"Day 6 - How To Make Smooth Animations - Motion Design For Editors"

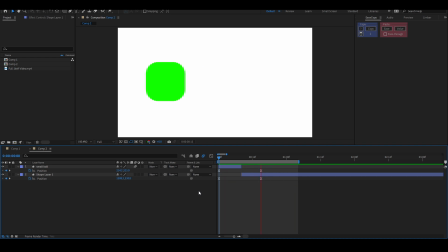[8:02]
In a way, right, although it's going in opposite directions, but you can see that motion, because the easing is the same, that motion actually still makes sense to the eyes, right?
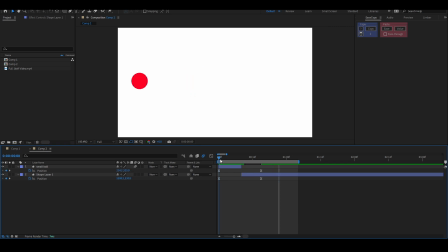[8:22]
That motion actually still makes sense to the eyes. So now what we are going to do is we are going to move and just stick around. This is going to make a whole lot of sense. Just stick around.
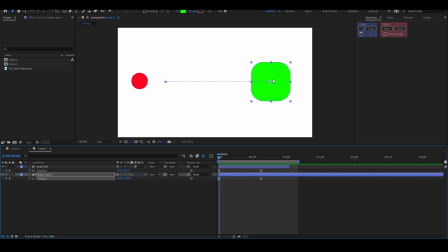[8:43]
Okay, now we're going to move the beginning over here like this, and we are going to move the end over here, right?
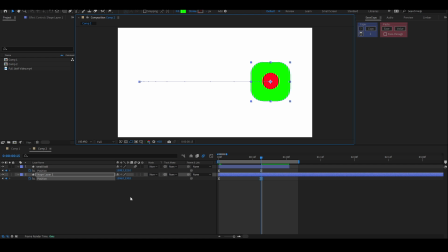[9:00]
But one thing we are going to do now is we are going to add a rotation keyframe. Okay, so we are going to add a rotation to the green object. So when it comes over here, we want it to have done a 270-degree spin.
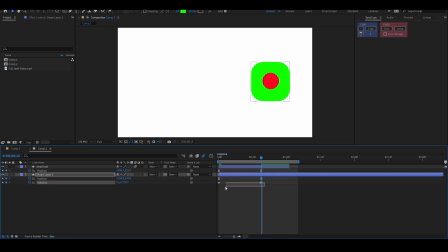[9:16]
All right, and I'm going to paste the easing like I said. Hold up. I'm going to paste the easing. Okay, so can you see?
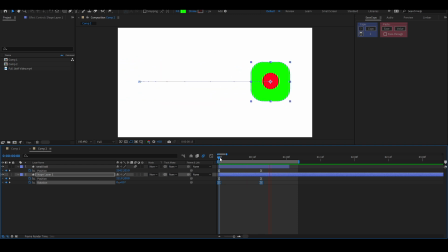[9:36]
Now we have these two, and once again, if we cut at this point and at this point,
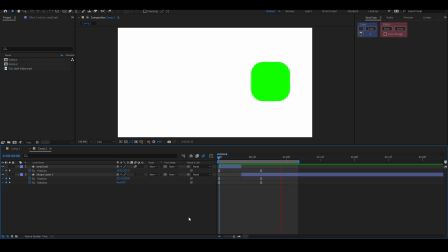[9:52]
you see that it's still seamless. It's still very, very much seamless because the motion is the same, right? So let's go back.
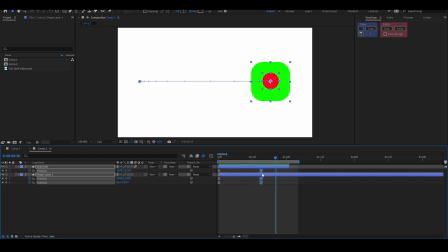[10:06]
1. We're going to make this 20 frames so that you can see the easing more, because it's looking a little too fast right now. Good. That's much better. So you have time to see the easing.
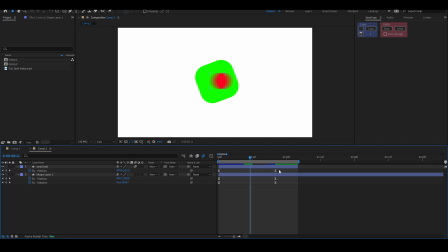[10:20]
So let's cut it. Let's look for the point of highest speed once again. Let's look for the point of highest speed, and let's say, you know what, we're going to adjust this thing.
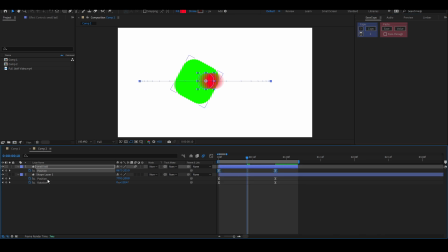[10:35]
And then we are going to copy this particular ease, right? And we are going to paste it on these two. We're going to paste it on this one. You see, they both adjusted themselves. So that plugin is a lifesaver.
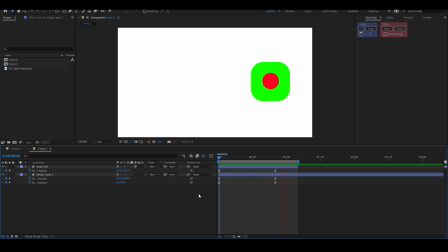[10:54]
So, yeah.
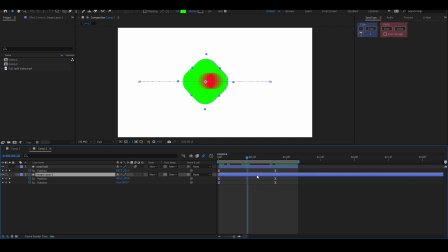[11:01]
All right. Now, what we are going to do next is we're going to cut at the point of highest speed. Oh, sorry. We're going to cut once again at the point of highest speed, which is the middle here. We're going to cut here.
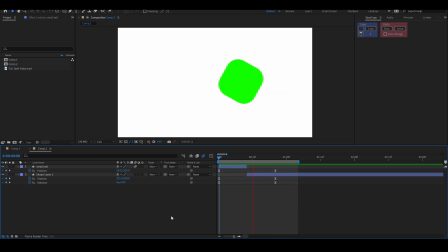[11:20]
Can you see how it's cutting? It's looking good, if you ask me, right? It's looking so good, if you ask me. Now, we have these two movements, okay? And
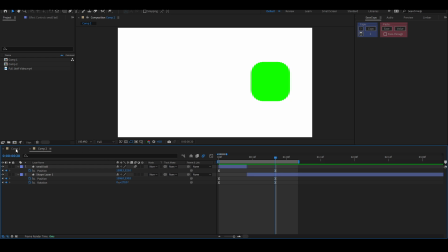[11:39]
now, but if you come back here,
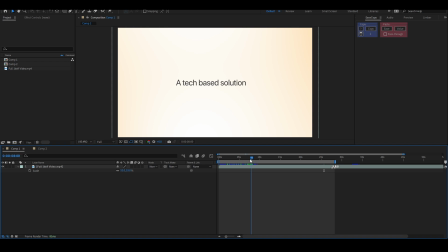[11:42]
and I'm going to use a particular part of this animation to show you something. So beyond our, can you see?
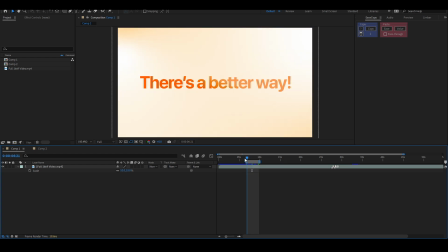[11:58]
When we go from there is a better way, which is a scale down. There's a better way and a tech-based solution are scaled down within the same timing, but the cut is happening at the point of highest speed.